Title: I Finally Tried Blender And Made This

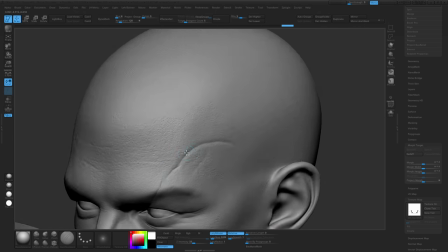I knew from the beginning I thought it'd be fun to show a scar that goes from the face and through the different hair pieces so that I could remove those hairs, try to tie the whole thing together,
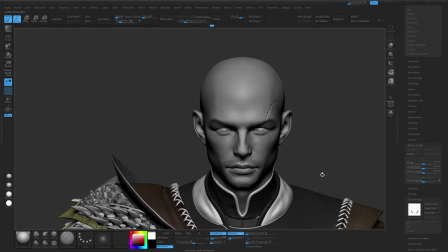and also, again, tell kind of a story.
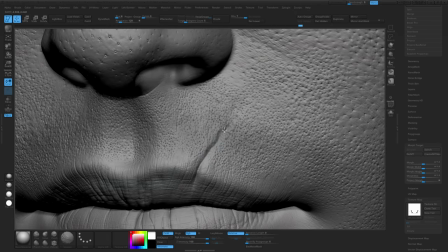It's not really important if the viewer gets this, but what I was thinking with the scar was like a scratch maybe from a close encounter, you know, of a little baby dragon or something,
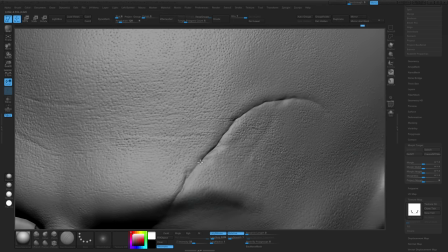and I put it on the far side of his costume, so this is more of his quote-unquote unprotected side, and I knew I wanted this scar to come up into the hairline.
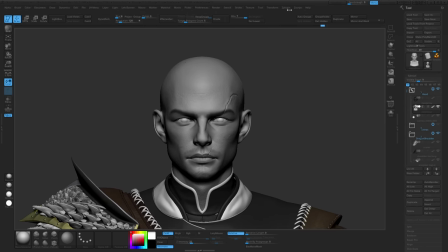So after adding all the skin details and the scar, I can export all this detail out as a displacement map, and then when we render in Blender,
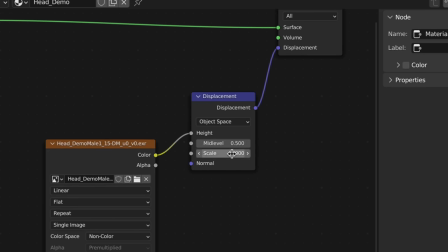I can have the mesh subdivide and we can get a very high poly head in the renders with all this sculpted detail.
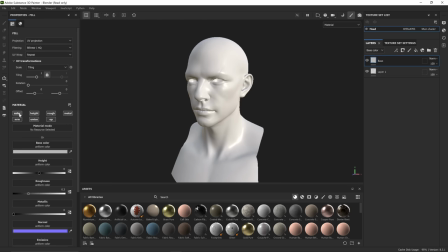For the face texture itself, I used Substance Painter to actually paint by hand, which is different than what I did for the rest of the character,
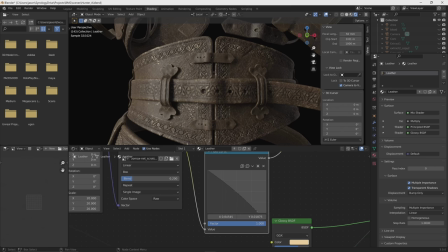which is more this procedural method, which isn't really using UVs and it really isn't using hand-painted work.
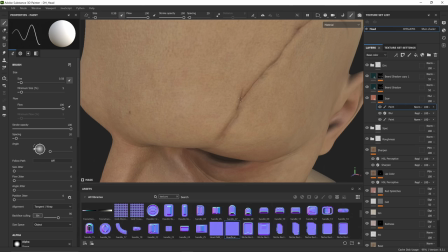But for the face, it was important for me to be able to go in there and paint where things go, be a lot more specific.
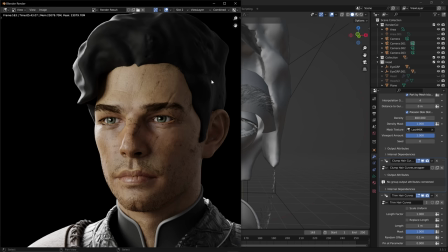So Substance Painter is great for making textures where you need ultimate control. The hair.
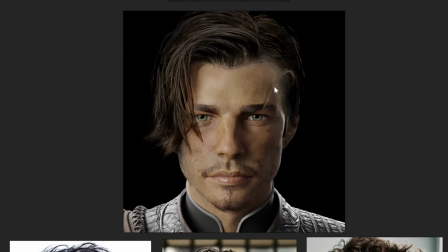Might sound funny, but hair is the reason why I had yet to make a character with Blender.
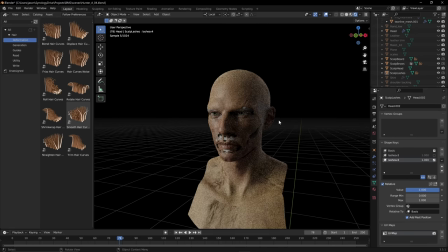And I just wasn't confident that I'd be able to make something that I would be happy with.
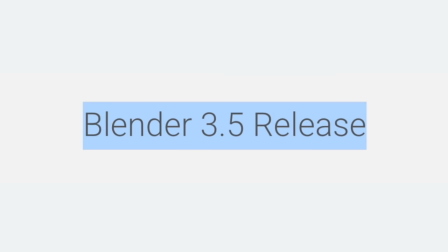But that changed with the release of Blender 3.5 and the new hair tools.
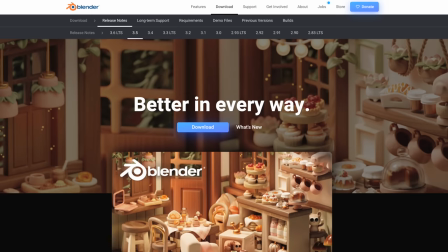So now there really wasn't any excuse. And I thought, this is the time. So I made the leap.
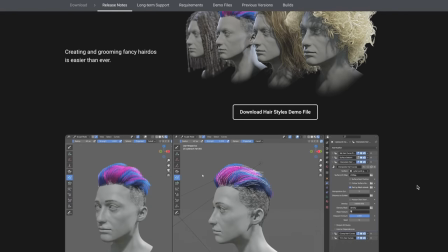Luckily, Blender does a good job with documentation. And along with the release, they dropped a few tutorials that I tried to follow along with.
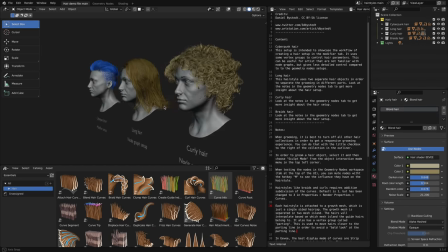And they also released a public demo file that had examples of hairstyles in there that you could look at and really take apart, which I did.
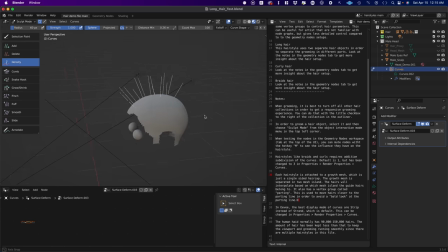And I was lucky enough to be able to get on a call with Daniel Bysted, who is the artist that played a vital role in the creation of the hair system.
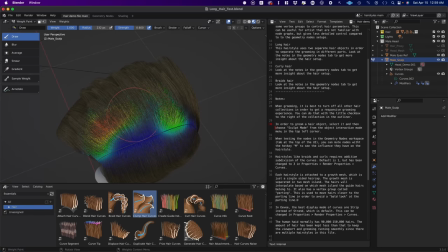So he was the perfect person to talk to, and he really helped me. He was really generous with his time.
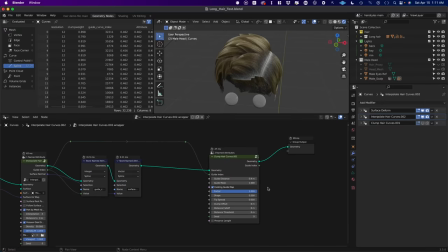So after the call with Daniel, I did try my hand at making a groom relatively quickly in a test scene, just get my feet wet and try to mix things together to see what I could get.
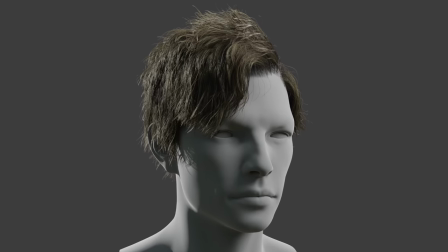I thought that test was pretty successful and gave me enough confidence to jump into the actual scene and make some stuff.
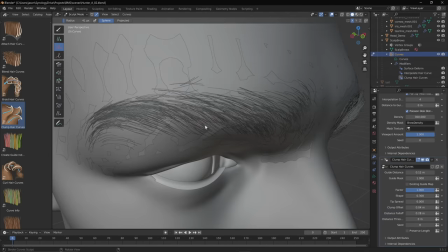I started small by doing things like the eyebrows and the eyelashes, working my way up to the beard,
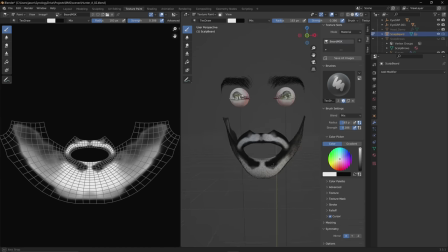and painting in that patchy growth pattern to maintain the archetype we were after from the beginning and keeping this guy boyishly handsome.
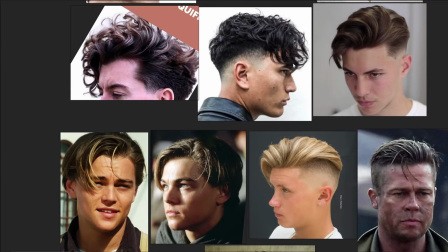For the full hairstyle, I went through several ideas that I liked, but ultimately ended on the Jack Dawson look.
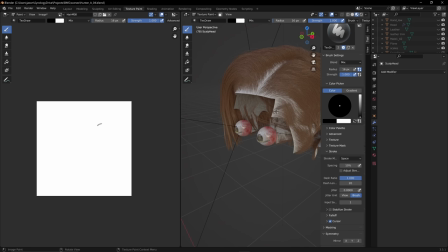I mean, look at this guy. But then I really liked this idea of the scar from maybe a previous adventure.
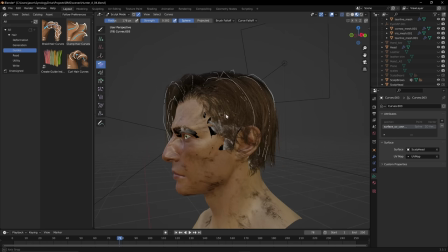So to do that, I needed some short enough hair to see a cut in the side,
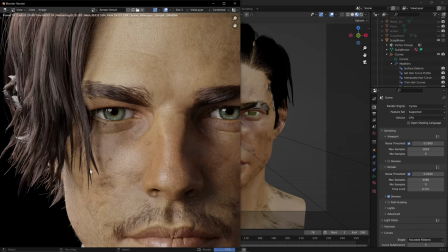and I wanted the length to have it fall in front of the eye, so I ended up making this mishmash of a hairstyle,
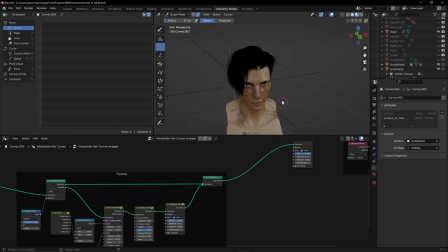and I tried to leave it choppy and messy as if he kind of did it himself. I didn't want it to look like he got a fresh cut from a barber, obviously, you know, because he's like from a fantasy world.
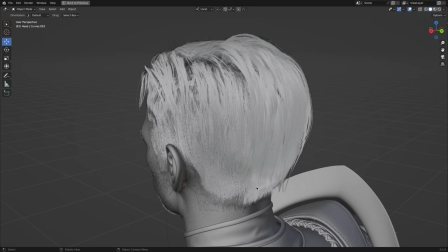Ultimately, I'm pretty happy with how it came out, especially for my first real shot at using Blender's hair tools,
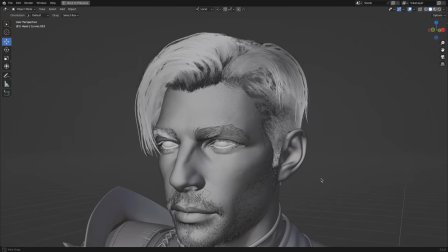which I think are pretty good and definitely a huge improvement from what they had before. So looking forward to trying to make more things with that.
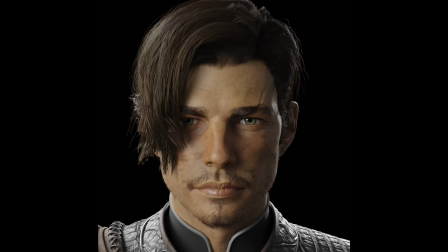So that's it for the main hairstyle. You can see here the evolution of the process. Took me a while to get there, but we finally did it.
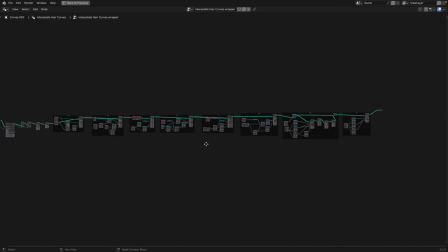Here's a look at the final node network for that groom. And I didn't just stop right there.
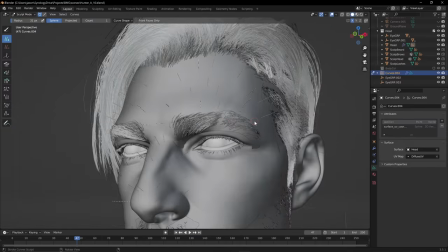I also thought, hey, we came this far. Maybe we'll go a little bit further and I'll add a little bit of peach fuzz.
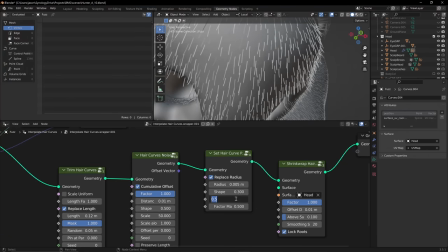You know, I got to the point where I was like, why not? It's going to take me a little bit of time. So I added it pretty quickly to add a little something to the close-ups.
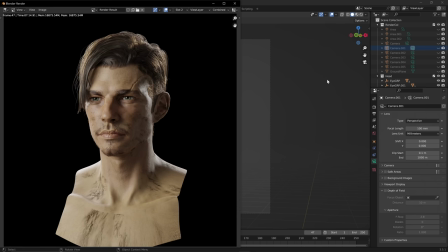Once the hair was really dialed in, Then it's finally time to make some cinematic renders.
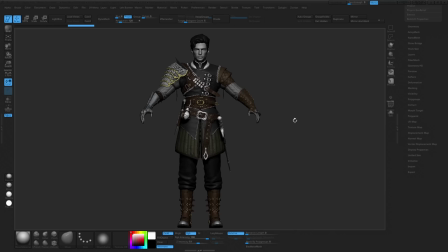I wanted to start building the presentation for this guy. First and foremost, that means posing. You know, with all my characters, I try to at least make them feel like they're coming to life.
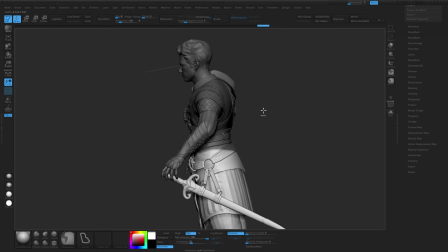And in this case, I thought like a frame from a moment while he's maybe walking through a dungeon, looking around corners and stuff.
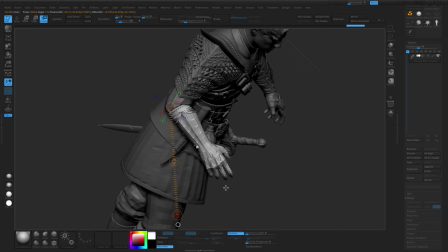You know, we got the dragon. I thought, why not bring in the dungeon? For reference, again, I used myself doing my best sort of dragon hunter impression.
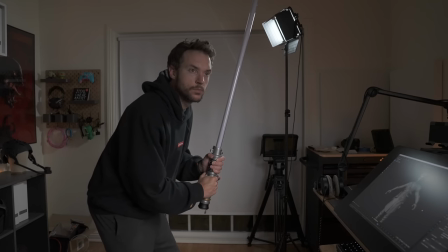You know, really embodying the character.
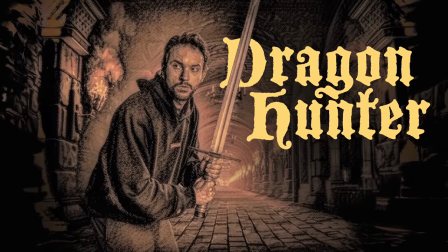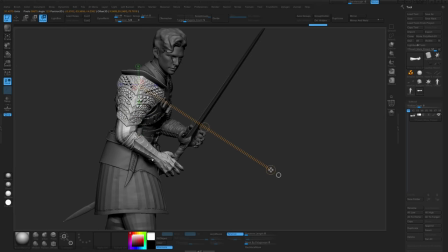I posed him in ZBrush using Transpose Master and just moving everything around by hand.
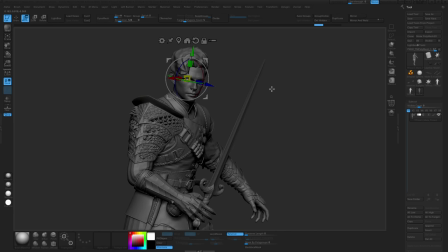I use a little trick of making long little objects poking out the eyes so that I can also have them converge on a point for the camera.
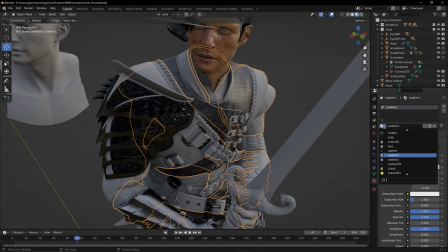After having the posed version, then I exported everything and brought it back into Blender and assigned those materials.
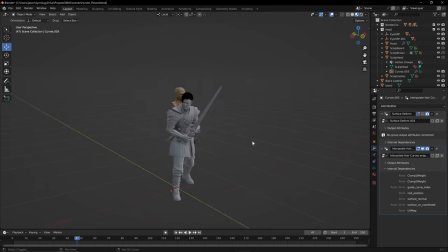For getting the hair on the posed version, similar to Maya where you would use a blend shape, in Blender you would use a shape key.
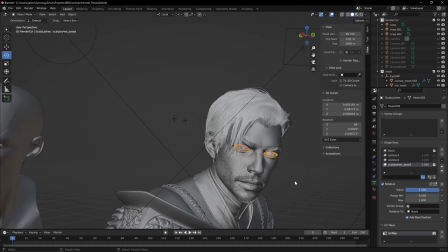So by using my new posed mesh as the shape key, I can snap my original model into position and bring over the hair, the beard, and the fuzz.
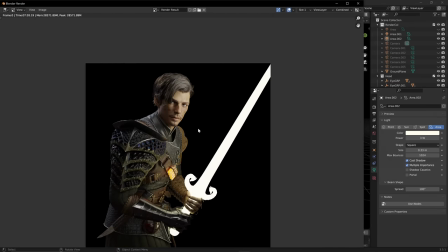But this scene is still missing an important ingredient. Fire.
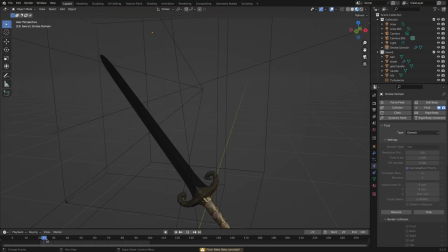Obviously fire. I mean, come on. Okay, but first I have to figure out how to do fire.
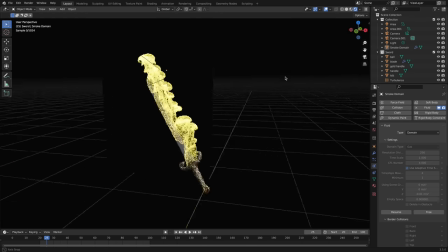So what I did was a quick test just to even see if I could make a flaming sword in Blender.
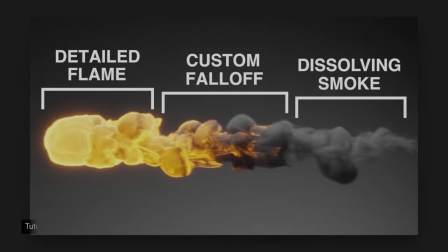And I used a few tutorials and documentation online. Shout out to Polyfjord for his awesome tutorials.
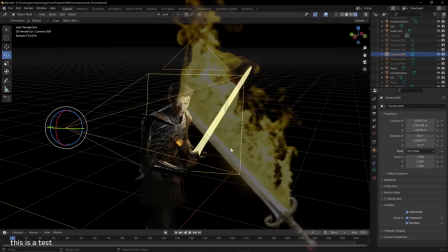The results of my test seemed good enough that I thought maybe I could pull it off. So I jumped back into the real scene and began forging the hottest of swords.
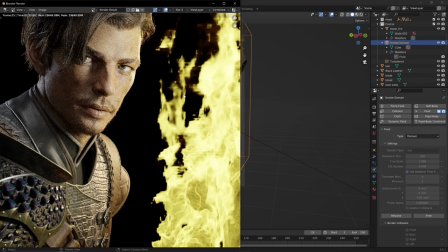Ultimately, it came down to the voxel size, and I just wasn't feeling this chunky, boxy fire.
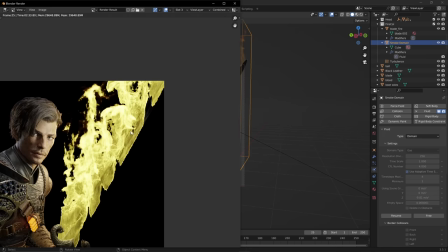You know, I'm not trying to make Minecraft fire over here.
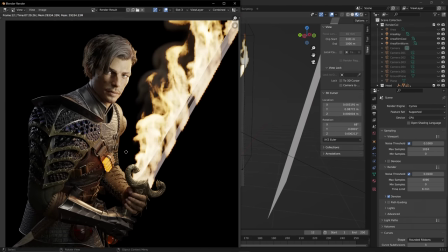Before abandoning the idea, I did some research and I hit up some of my VFX wizard friends, and they recommended software called Embergen.
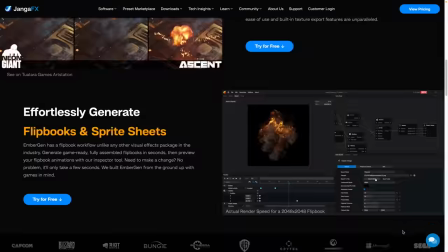I'd actually heard of this magical software before, but I figured it was over my head. But now I was desperate, you know?
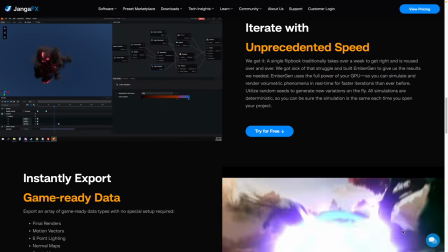We've come this far. So I went to the website and I got the free trial, and guess what?
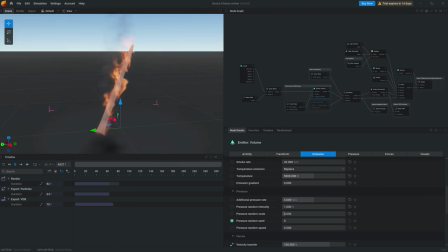I made a flaming sword. It was honestly pretty easy to use, and it produced awesome results.
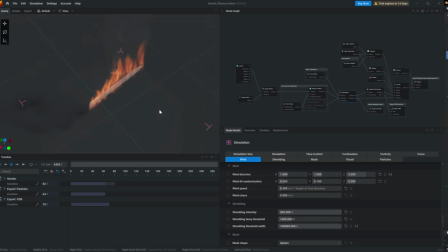Just shout out to Embergen for being dope. It can even export VDBs, and you can include temperature,
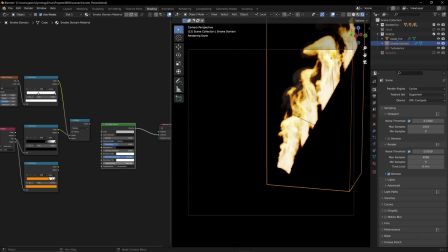which allowed me to plug in Blender's own volume material to finalize the look in the scene.
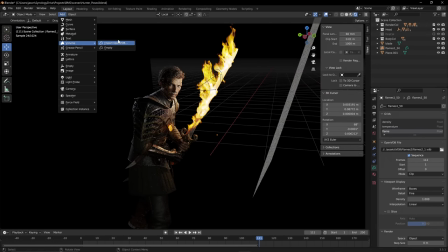Still, I don't think this is feeling epic enough. I want to build out this dungeon environment, and I think it's fun to include as many things as possible in the actual 3D scene.
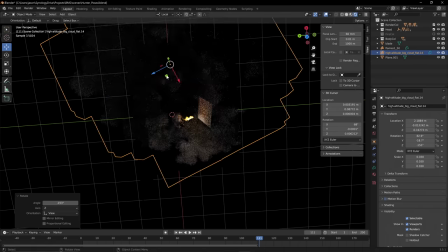So I imported a couple cloud assets that I already had in my library, and I laid them down on the floor here to help create like a smoky atmosphere and make things feel more epic.
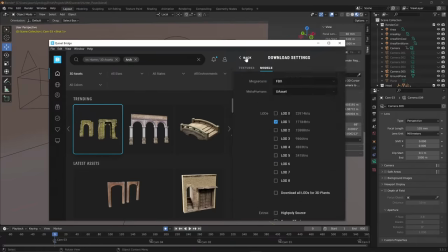Next, I brought in a couple assets from the Quixel Megascans library.
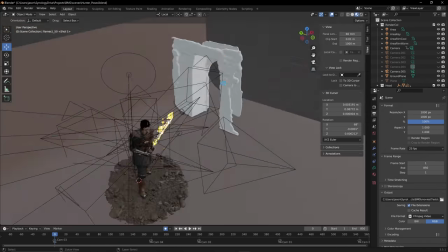So again, it's free for me to just like do a little search, and I brought in like an archway and then some ground covering.
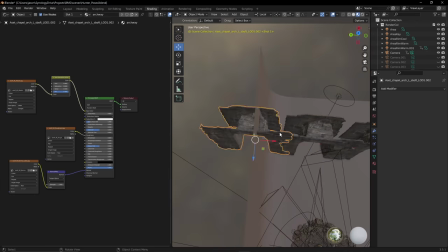I assigned the textures into a material, really simple. The archway is pretty much just exactly as is. I just brought it in and it's in the background, so I didn't even use displacement.
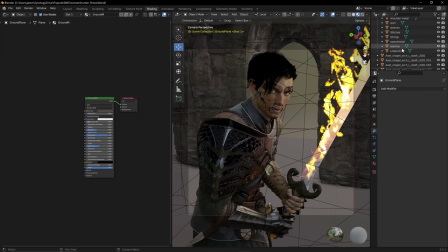It's just there to be in the depth of field and have light interaction.
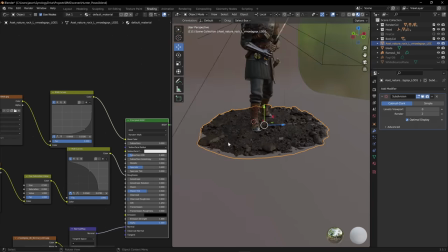And then I tweaked the material of the ground to make it more dark, kind of a dungeon ground, but just have a ground there in general to interact, to make the scene a lot more cinematic and fleshed out. So now the pieces are finally in place,
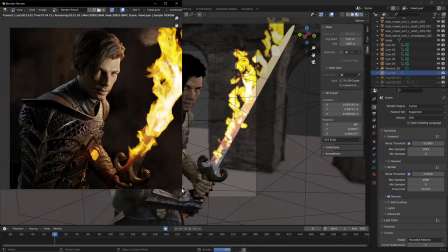I can start to focus on creating final renders and images to build a presentation for this project, and that presentation will eventually be published at artstation.com, who is also the sponsor of this video.
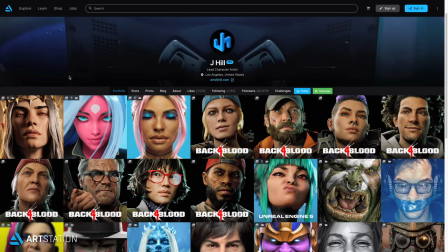So thank you to them for that.
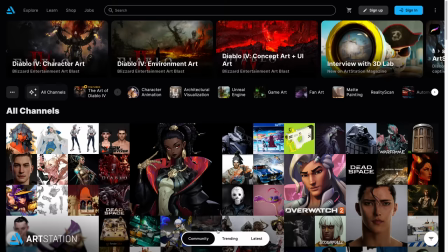ArtStation is a website that lets you easily host your portfolio online and get the eyeballs on it from people in the actual industry.
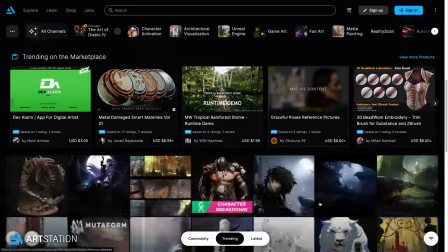It's free to sign up and use. I feel like I don't need to tell you that if you watch my videos, but I do want to tell you about the ArtStation Pro membership.
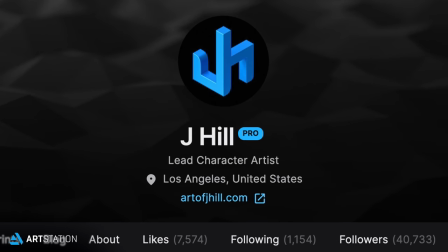I've had a Pro membership for as many years as they've had it.
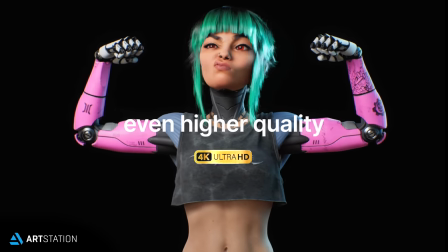And what I love about it is just being able to share higher quality images and videos and be able to host my own branded website.
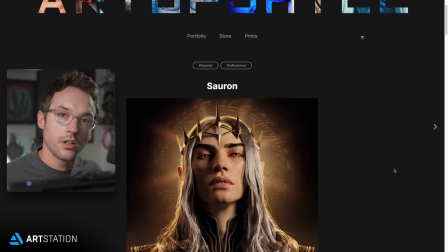So my website, artofjhill.com, is an ArtStation website. ArtStation is where I publish my project, so I don't want to have to manage a separate website and upload it.
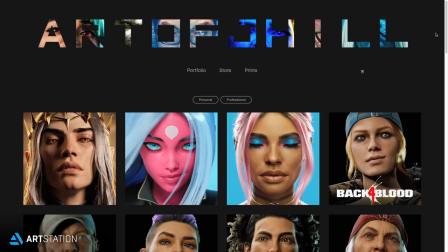And the fact that with ArtStation, I can have my portfolio, my online store, my blog, all in one place, all in one platform, and I don't have to cross-post and all that stuff.
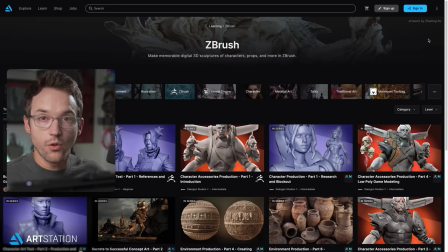It just makes my life easier. And their Learn platform, which is still free at this time, is an insane value.
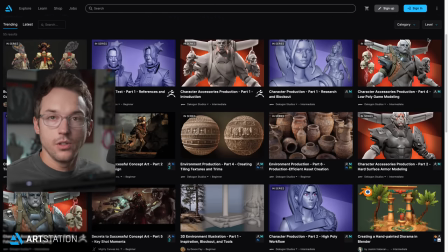I think ArtStation.com is a no-brainer to sign up. It's free. If you get more serious about posting your work, trying to get hired, that sort of thing, or you just want to take advantage of all those extra features, then sign up for a Pro membership.
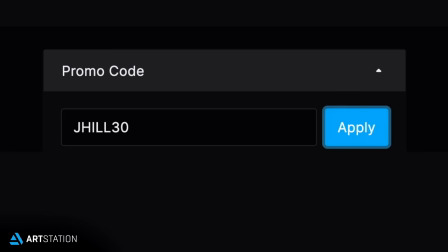And when you do, use code JHILL30 to save 30% off. That's essentially 2 months off of a year membership.